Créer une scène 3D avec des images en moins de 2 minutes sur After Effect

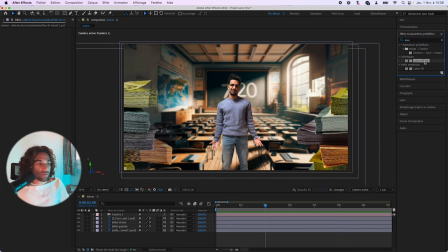[8:18]
Ce qu'on va faire, c'est qu'on va faire l'ure diffuse, la pièce droite. Voilà. Mais bien évidemment, si tu as deep glow, tu mets du deep glow. Voilà. Tu mets à peu près à ce seuil-là. Tu mets au seuil que tu veux.
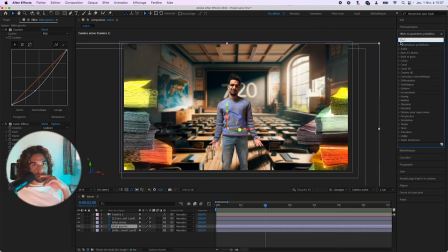[8:37]
Ensuite, on va peut-être ajouter un petit texte au-dessus qui apparaît au-dessus comme ça. Ce que tu vas faire, tu vas prendre ton texte.
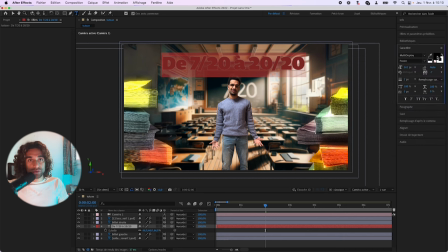vu que le texte là n'est pas animé on va essayer d'animer un peu ça donc dans effet tu marques machine
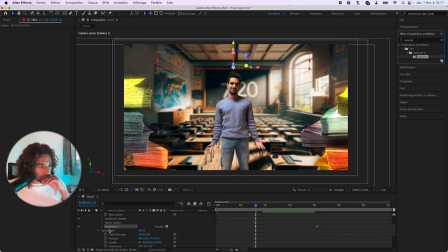[9:05]
à écrire effet machine animation hop on va modifier parce que l'animation elle est trop
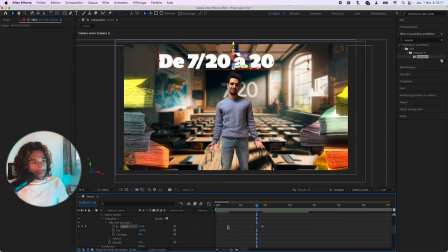[9:20]
On veut que ça commence à peu près là, un peu plus là, et que ça se termine maintenant.
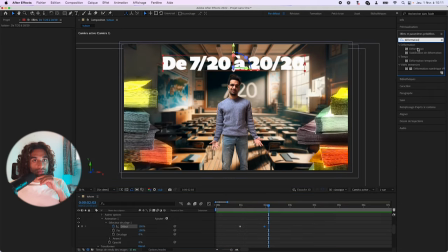[9:31]
C'est pas mal, c'est pas mal, mais sauf que dans déformation, on va l'ajouter sur notre texte. Hop, arc de cercle, courbure, non pas trop, hop, voilà, on va voir ce que ça donne. On va peut-être le descendre un peu. pour ajouter une bonne texture qui peut être assez intéressante déjà je vais rajouter de la lueur je vais rajouter de la turbulence ce qui va faire un peu cet effet quand on écrit avec un stylo plume qui bave un peu sur les côtés du canson tu vois turbulence
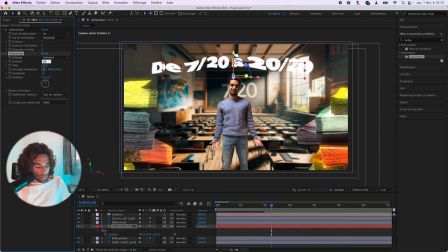[10:05]
Sauf que là c'est trop donc ce que tu mets tu marques quantité 30 et taille 3 Même un peu moins 2 Et 20
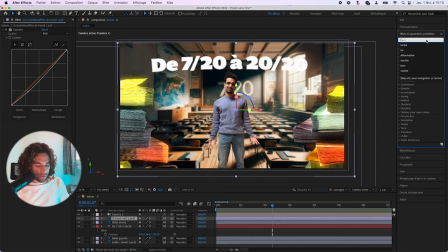[10:21]
Et tu vois, ça fait un peu cet effet, ça rajoute un peu de cachet à l'écriture, tu vois. Donc ensuite, lueur, si t'as du deep glow, tu mets deep glow, hein. La lueur, hop.
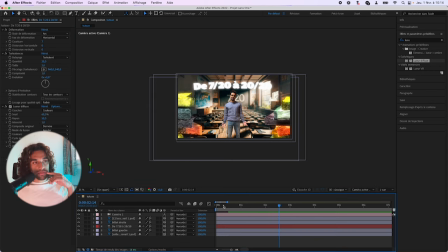[10:39]
Tu le mets 50, voilà, c'est pas mal. On a fini notre animation. Bien évidemment, tu peux jouer un peu plus avec les lumières, tu peux jouer avec les mouvements de caméra, tu fais ce que tu veux.
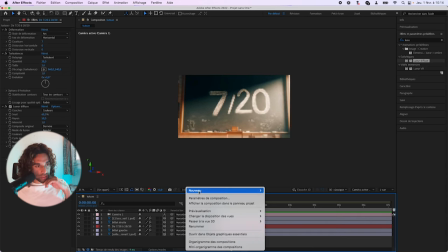[10:50]
Ce que je vais rajouter, ça va être la sauce magique. Donc je fais à nouveau ajouter,
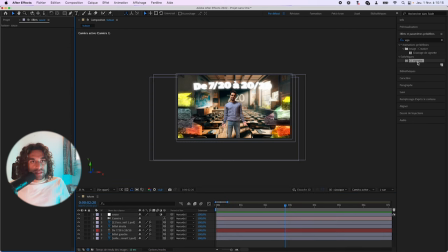[10:54]
je fais un calque d'effet. à ce calque je vais rajouter dans esthétique un effet de vignettage un peu de contraste avec les bords
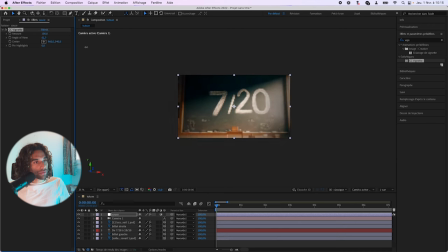[11:02]
tu peux bien sûr diminuer l'angle ou l'augmenter moi je vais le laisser je vais peut-être le mettre à 60 tu vois ça fait cet effet c'est pas mal ce que je vais rajouter aussi j'ai rajouté du grain tu
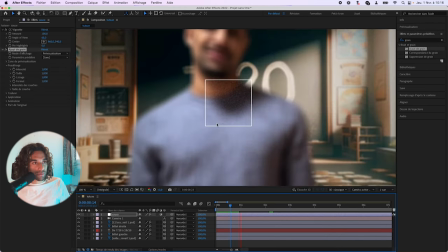[11:21]
marques grain ajout grain c'est en prévisualisation c'est pour éviter que ton pc chauffe je mette à 50
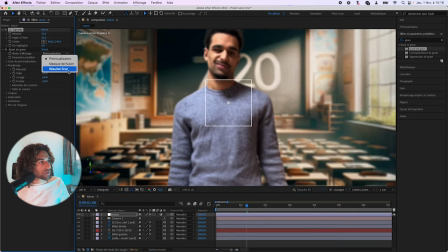[11:25]
prévisualisation résultat final voilà
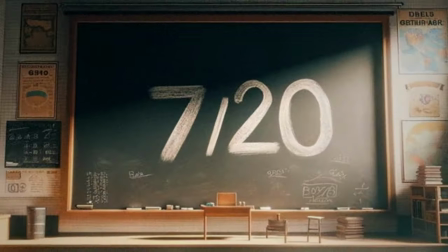[11:32]
et là c'est à ton animation si tu veux en apprendre plus j'écris une newsletter 100% gratuite où je te partage les clés d'un monteur vidéo rentable et comment obtenir des clients en automatique qui payent cher grâce à la création de contenus sur les réseaux c'est toi et ta créativité je te laisse à la prochaine